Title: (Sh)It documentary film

Now about 10 years ago, me and some friends made a really crappy home made movie based on Stephen King's IT.
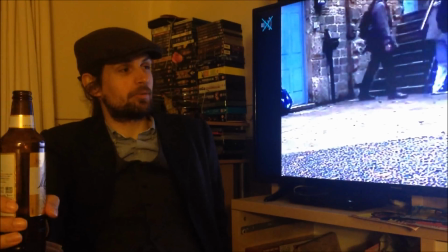It was 2005 that we started, if I remember correctly, February 2005. Which we called Stephen King's Shit IT because that's exactly what it is, it's shit. It's just a group of friends being idiots trying to make a decent film which it fails on on every level with an old analogue camcorder. So let's take a look at that with this being the 10th anniversary of this classic film that nobody has ever seen and nobody ever will.
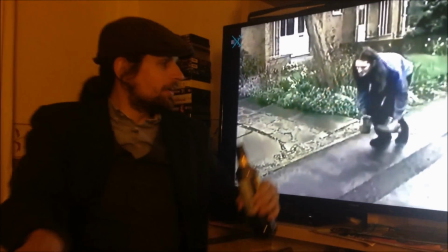So this is the first scene and I had this idea of kind
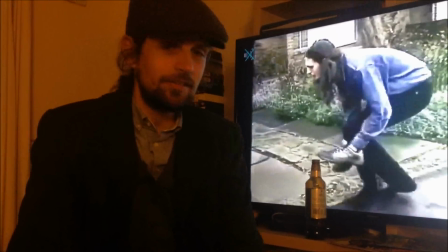of trying to squat down and have my knees as my feet as a little girl.
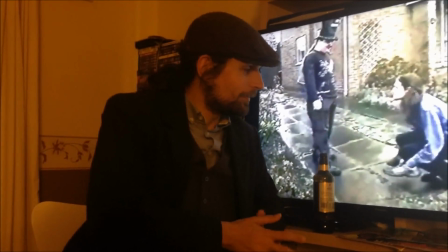But it didn't really work and I looked like some sort of a spider person.
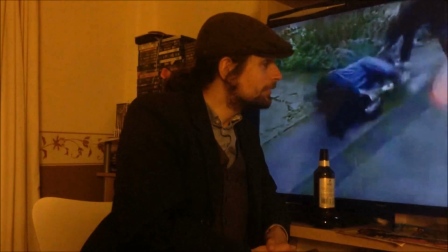It really didn't work did it? But I thought it was funny, so fuck it. You were just cracking up on that scene though, right? It was really bad. You were like, crouching down to be a little girl, but whoever was filming it, films your feet.
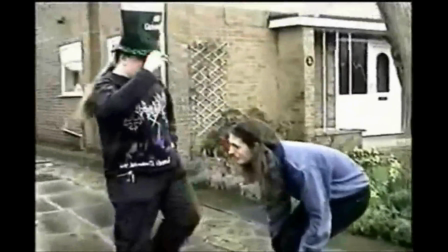It's just you leaning down. It's so stupid. That's how I always envisaged the scene, was we'd just see the feet on his knees. And it'd actually look like a little girl. Oh yeah, we were holding your shoes, weren't you? Yeah, because I've tried to lace them to my knees, but that didn't work.
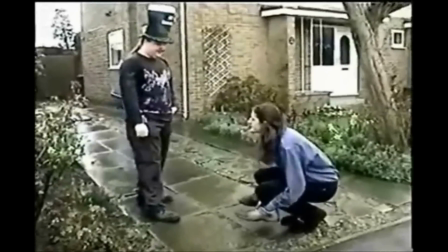So I had to hold them like that. But who filmed it though? I don't know if it were me or Wayne. It was you, actually. It was me, because I knew what I wanted. But as director, I just handed the camera to other people. Just said, yeah, just go with the flow. That was a mistake. Because we were filming this on our free weekends when we weren't working, It was hard to organise people getting together all the time. So there are times when a certain person wouldn't be available. So we had to improvise, which resulted in a person playing another character.
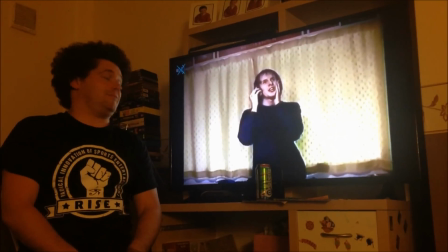And then another character. And then another character. And this happened all the time. I was only supposed to have like one role.
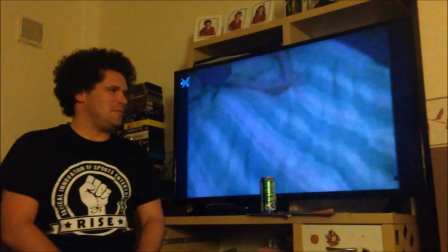And due to people not showing up,
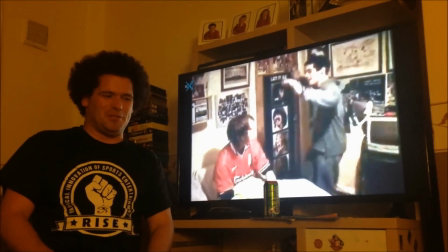people in and out of it. it became a bit of a Monty Python Mickey take you know and I
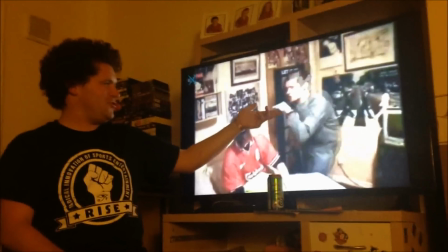was playing like thousands of characters I mean right here I'm playing Georgie I played Richie
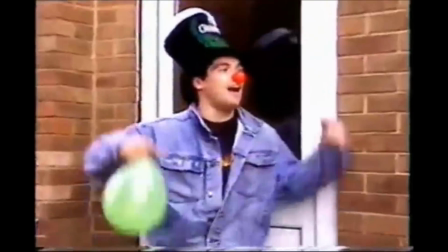on and off I played Ben and I played Penny Lowbridge it was a
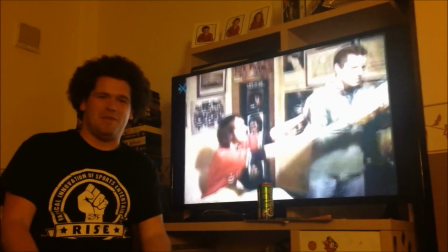question of who was there and who could actually just make the time to do these scenes
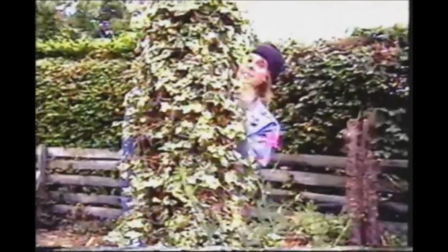some stupid homemade movie made in the future by a bunch of great guys making great spook movies just like this john said that
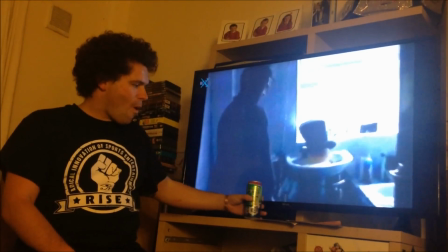he would kind of wish that he'd changed penny lowbridge at certain points so he'd be uh penny lowbridge
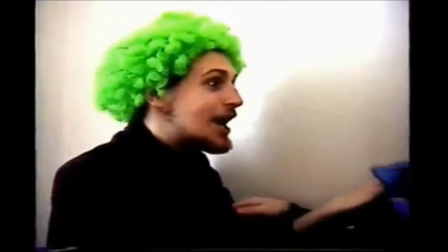then penny bruce then penny richardson what's your thoughts on that would you have preferred him to be penny richardson
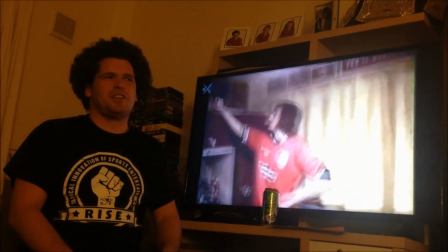no i think because we'd already established him as penny lowbridge i didn't think there was a point changing the name of the character
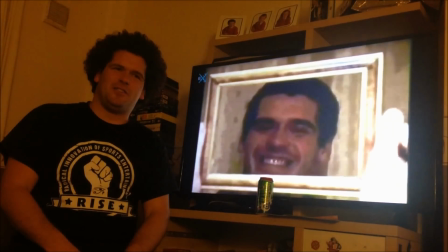because it was hard enough keeping up because as i say Each of us was playing pretty much each character.
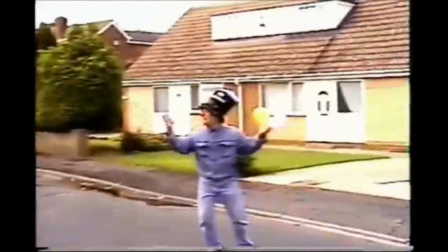I think we needed that kind of stability to keep the story going.
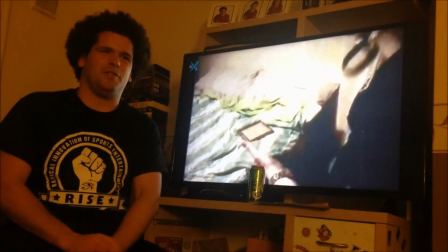So, no, I think Penny Lowbridge was that it was right to just keep that name because we'd already established it. You see, aside from Bruce, I think I'm the only person who played the same character all the way through. I think every single character in that film is portrayed by several different actors. It's hard to keep up. Even as director, I was having a hard time keeping up with who was playing who. I was like, so who played this guy last week? Or when we filmed last month, who was that? It just became such a mishmash of confusion. It was kind of embarrassing at the time. But looking back, it adds to the comedic element in a way.
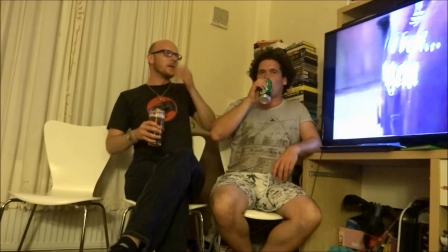The best scene that I can picture in my mind is Bruce is meant to be shot as two different characters.
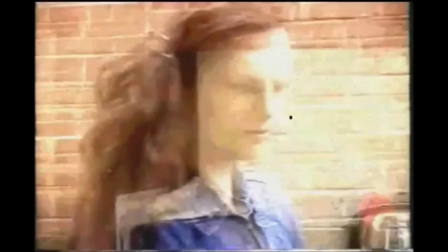So we film Bruce, film the window, and zoom into his reflection so you can see he's got like
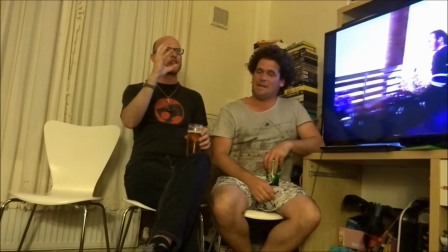a pigtail in one side of his hair and he's meant to be the female then we zoom back out and then film him without the pigtail on that side.
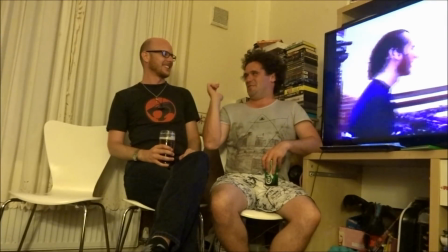No the problem is you can still see the pigtail even when we've zoomed out. Yeah I know. Oh he's so bad.
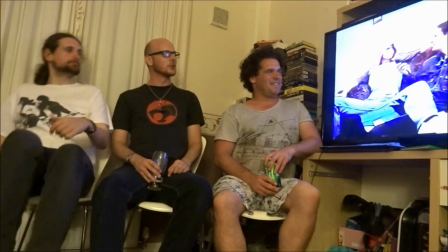I'm actually playing a female here because no females want to associate with us.
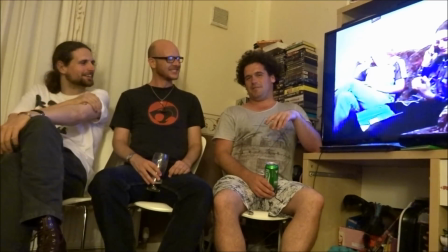You can always tell when it's a female character because for some reason females always wear towels over their head.
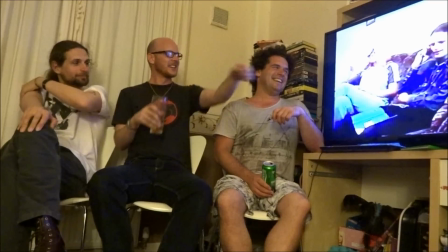Yeah, Mrs Kirsch, I've got a tea towel on my head, his wife, towel on my head again.
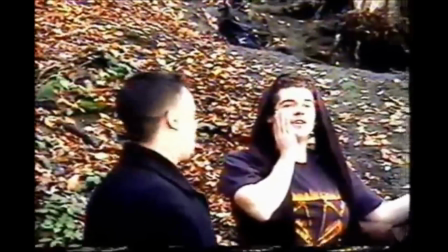When I play Evil Lynn, same thing. Towel on head, balloons under t-shirt.
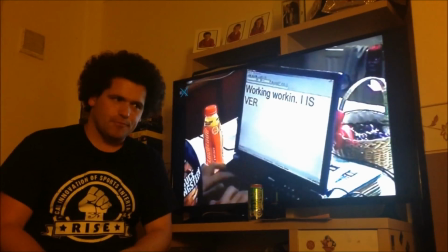Right, filming at New Miller Dam was fun, because it got us out of our comfort zone,
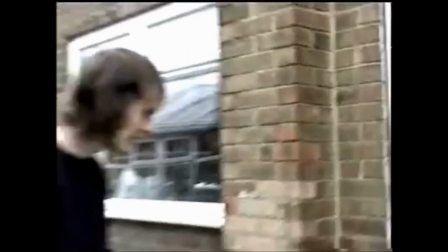because everything we'd filmed up to that point had been in one place, on one street, at one house really.
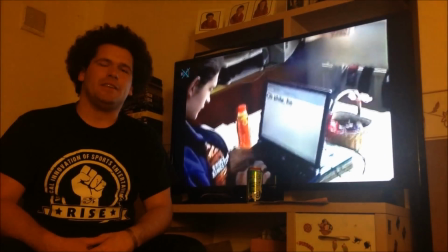New Miller Dam, as I say, got us out of our comfort zone, it allowed us to stretch a bit because as soon as we got there we looked over at the dam and we saw the boathouse
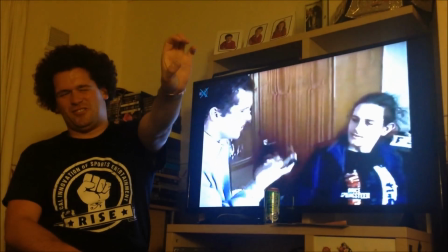and immediately it was like that is just like Stephen King's IT. Filming there was great, visually it was absolutely fantastic and looking at the actual Stephen King film of IT,
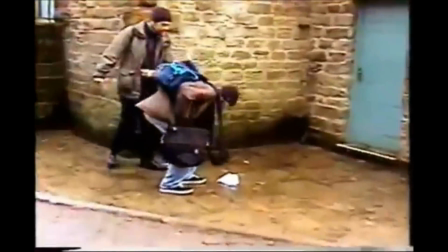it really did have a feel of that and that's the first time we like maggot man said we slept to have a comfort zone of filming
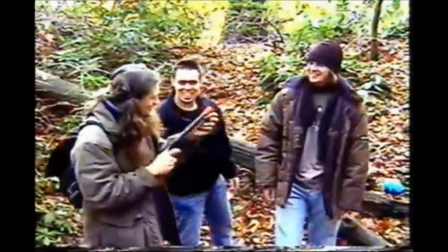in the same old surroundings so it kind of give it a kind of film-esque feel if you will um keeping within our no budget i
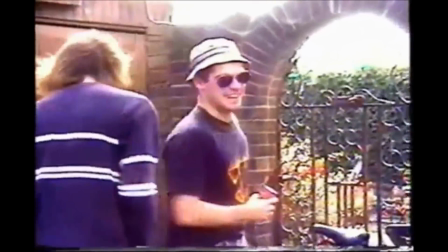sure do man riding around on the bike scene
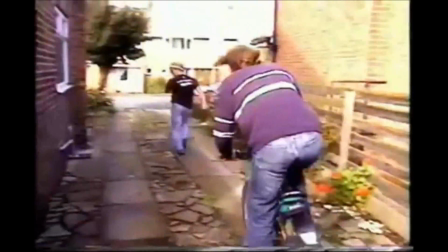because we just let it go in that You know,
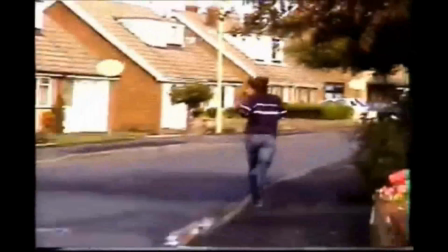we played a theme tune off my phone at the time, which I had as a ringtone, I think it was I Dream of Jeannie.
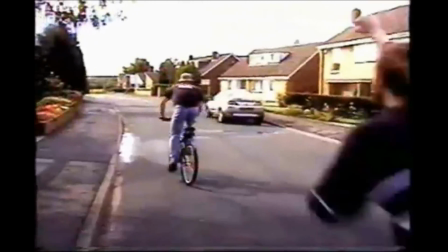I Dream of Jeannie, I remember that.
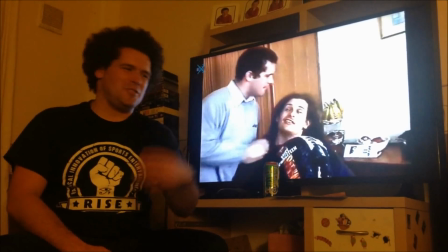Yeah, John was just shouting out lines, Bruce was suggesting lines that John was shouting out,
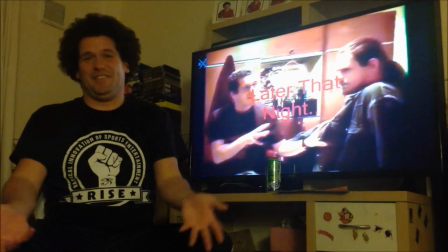and afterwards we watched it, he couldn't even hear the lines, so there's no point even saying them.
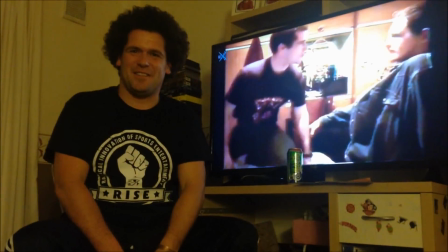And John was absolutely fuming because he thought he'd made enemies out of his neighbours. The thing that's really wrong with that scene is if we'd have known at the time we could have put audio over the top, we would have done, as opposed to holding up the mobile phone playing the ringtone while someone's holding the camcorder like that.
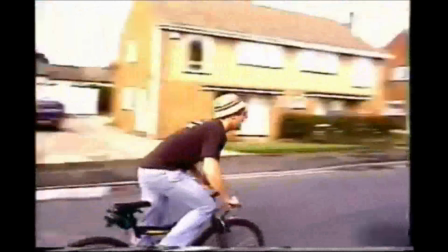In fact, there's one shot where you can see the mobile phone pop up into shot, it's that badly filmed.
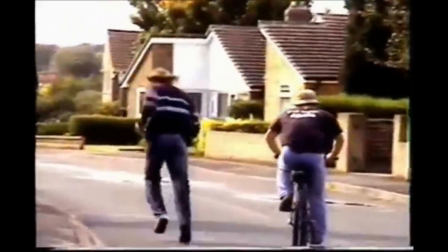And like Dom says, I'm shouting a whole heap of things and you can't hear them. So it was kind of absolutely pointless looking back. But you know, it's funny. You know, some of the stuff were proper on PC, some of the things, you know. We had to cut loads of stuff out. What was your most memorable scene? Probably a scene that we filmed in the kitchen where you're snorting cocaine.
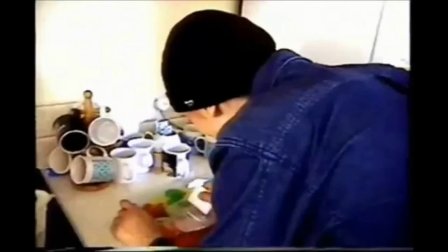Yeah, and you had flour on your nose.
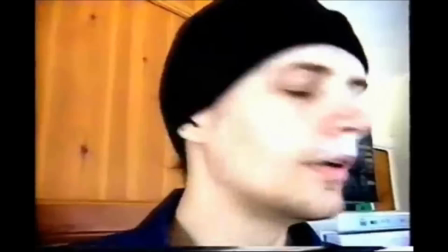Yeah, because that was like the first instance of Eddie being Eddie where it was like, where you're going, ah yes, train tracks. I'm like, train tracks, bring robots, train tracks, and I know cocaine.
Have you been stealing my secret stash of cocaine, Eddie?
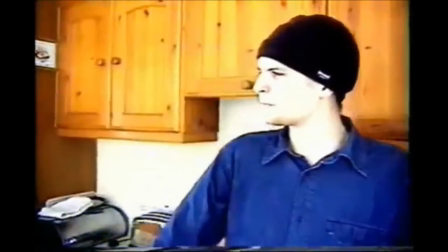It sure god damn looks like it. Oh, pipe down, you old bag. I need to get out of this hellhole. Sayonara, bitch!
I suppose my most memorable would be right before that.
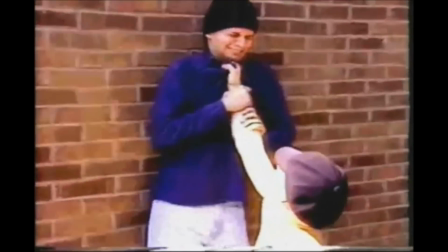I had the right before or right after, but when I'm playing the gym coach, I brought you up against a wall. What's this on your nose? It's flour, isn't it? See, that's like the shot we were just talking about, but that works. Yeah, until I throw him away. It's like I throw him away and he just sort of walks off and it's at that point obvious that I haven't got him up against the wall. I'm actually on my knees. I think that works really well for comedic purposes.
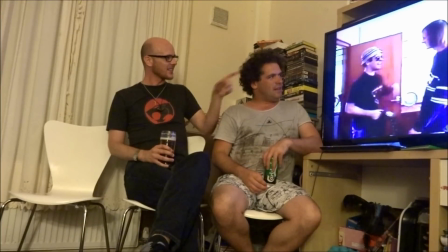You're wearing the shitcase cinema shades there. You are indeed. Sweet indeed.